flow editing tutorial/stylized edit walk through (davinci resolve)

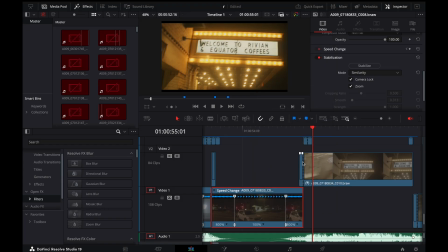[20:38]
So you can see obviously repeated sort of repeated things that I do over and over and over again to kind of like do these things. So at 400 and then into 100, I assume I will have smoothed this out. I don't think I knew how to smooth out keyframes at this point.
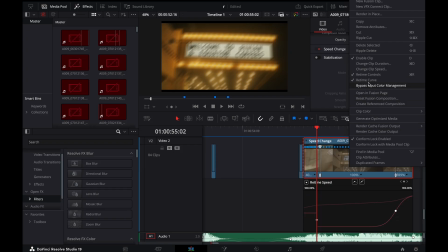[20:52]
It doesn't matter. But I smoothed this out here. Anyways, so that's basically just dragging it into that, and then bam.
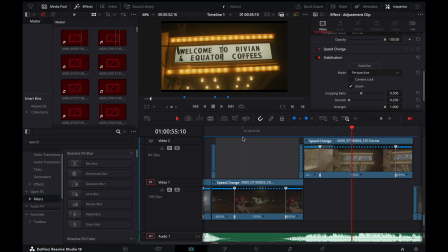[20:59]
Just comes in really smooth, like so, just like that.
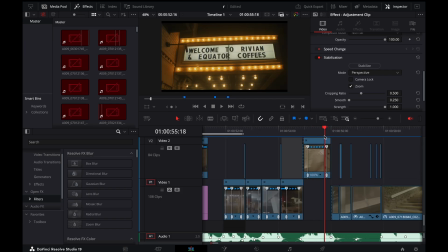[21:04]
And then we're going to drag it out into the next section. So for this next section, again, same thing, use the camera movement.
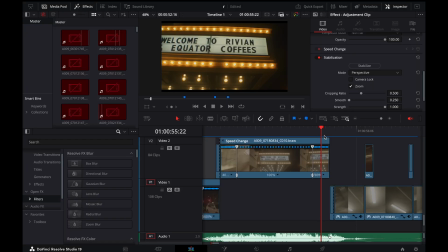[21:12]
So here, I actually, again, pan from left to right, speed ramp that up to 800%. You can see it sort of slowly move away.
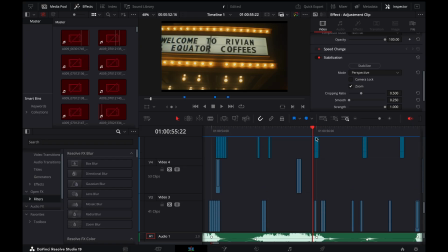[21:18]
It actually could be a bit smoother, but it's okay. Used a Gaussian blur 2-frame here, I believe.
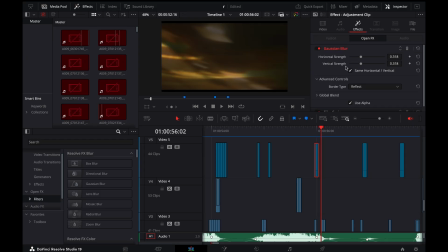[21:27]
Yeah, Gaussian blur 2-frame here to kind of smoothly transition that.
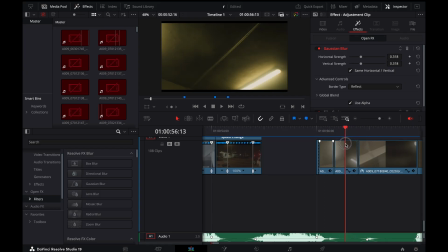[21:31]
These clips are literally me running around, like, spinning in a fucking circle, which is pretty random.
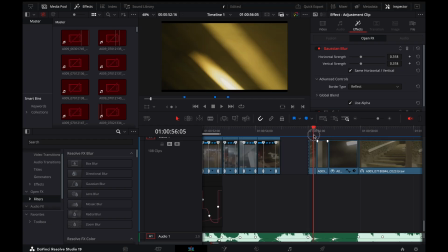[21:38]
And I just, like, recorded the lights above me. And then same thing here. I'm pretty sure I just keyframe the movement.
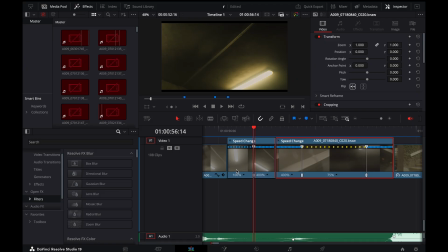[21:46]
So 100 into 400. And you can see it kind of go from 100 into 400 to the next clip, and that's what gives it that smooth bam. See that? It's so simple. It's honestly so simple.
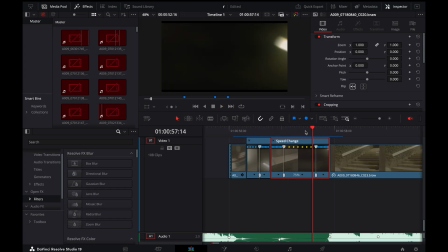[21:56]
Into 75, slow it down again, talking about like speed, and then back out just like that.
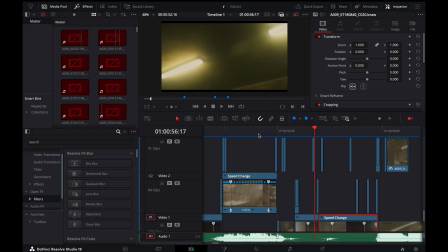[22:03]
Some of these frames I've added in little tiny frames to just sort of, so for like this is some low shutter stuff.
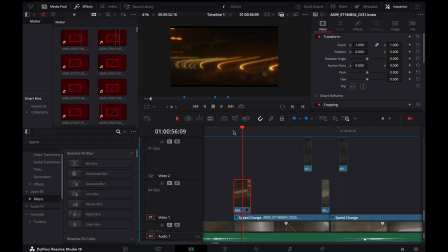[22:10]
If you want to know how to do low shutter, search up how to do low shutter video, and it'll show you how to do that.
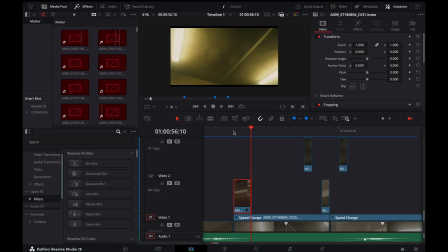[22:16]
But I've just added in single, like, kind of 2 frames here to just, like,
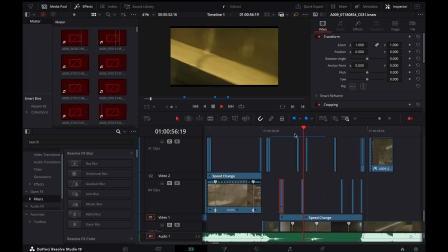[22:20]
add a bit of eye candy, just make it a bit more interesting, help transition in between, and that's literally it.
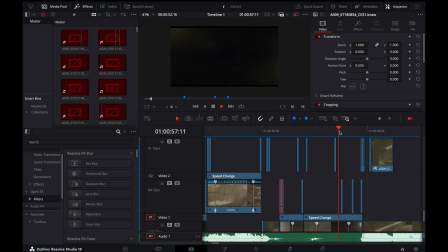[22:26]
It's very, very simple, not complicated at all. Here, again, I've used, so you can see I'm using the motion that I just naturally have, right?
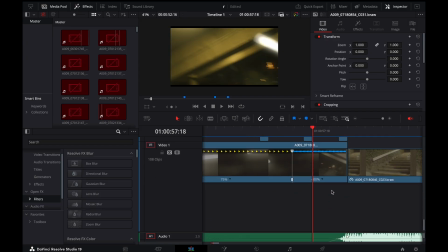[22:37]
So this right here is me speeding this back up to 400, and you can see it sort of slowly pan over.
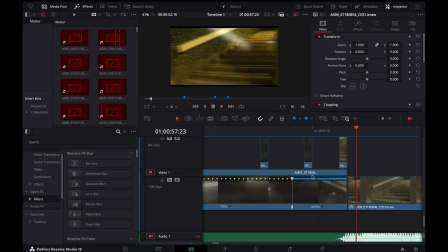[22:42]
I'm using that pan as the motion to lead me into the next clip. Just like so, like that.
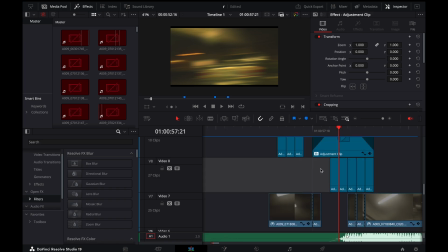[22:48]
So I'm also using some directional blur here, a progressive directional blur,
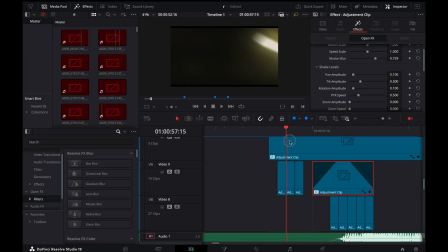[22:56]
and then I'm also using an extra camera shake here just to add a bit more motion. Here I just literally just dragged up the motion scale really, really high.
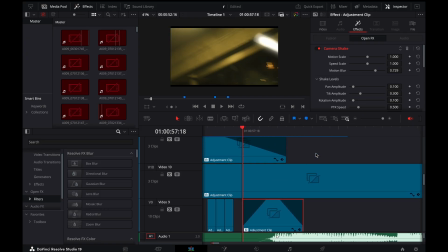[23:04]
It's like super, super high, and that's basically it. It's again, like, very, very simple, not complicated at all.
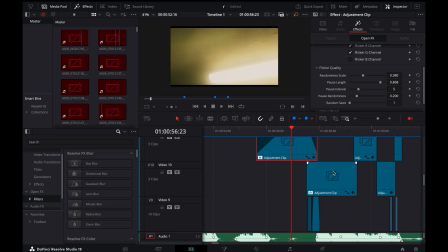[23:11]
These ones up here are all just flicker addition, which is just giving it a bit of flicker.
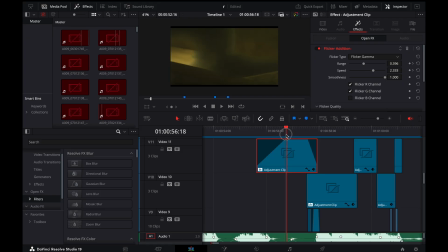[23:18]
Very, very simple. Like, I just added, I think, just to give it a bit more energy through that section. And then these ones again are just camera shake. I just thought it needed more. Again, this is very amateur. I didn't know how to properly do camera shake at this point in my editing, but I just basically layered it over, and that's what gives it that sort of
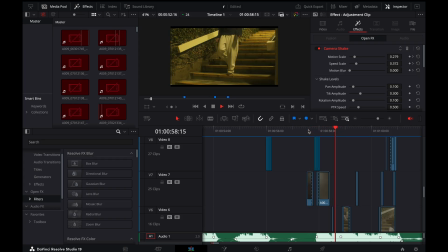[23:37]
interesting feeling, or like sort of gives it a lot of energy, which I really like. Make sure we're still recording. Here, essentially, like, again, using the Gaussian blur and then just slowly panning out, so that kind of goes into it.
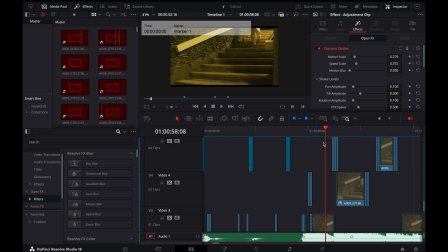[23:51]
The way I did these walking sections is, again, it's just speed ramping. So if you go into here, you can see it.
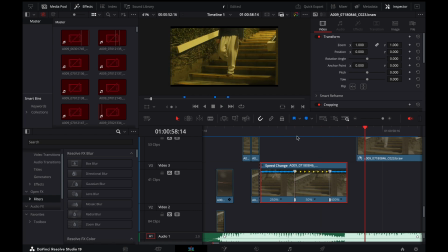[23:57]
I go from 250 into 50%, which is giving it that slow-mo, which I love. And then it goes very quickly for 2 frames into 400%. And that's what's going to give you that. And again, I assume I smoothed it out. Yeah.
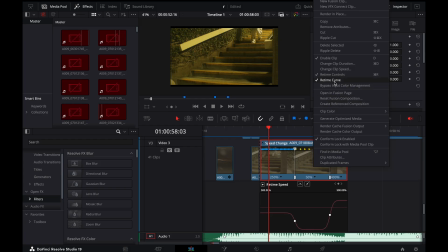[24:09]
And then we're just smoothing out our keyframes by clicking here, going into retime curve, and then pressing on our point, and then clicking here. Very, very simple stuff. Looks great, super simple. And then I used a small, like, basically glow.
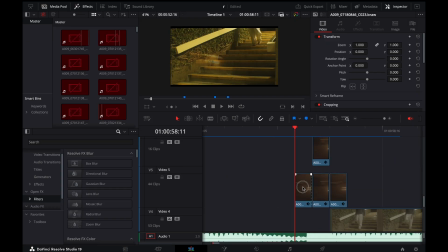[24:25]
Again, super easy, just a 3-frame transition. Just using add. So I go from add at 24% into 51%, and then back out to 35%. Super, super simple. And it just creates a really, really nice, super easy transition.
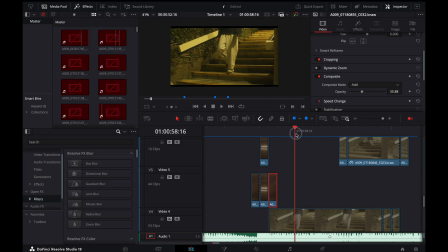[24:41]
That looks great. I think one of the big things, like, this is not complicated. Like, what I'm doing is not complicated.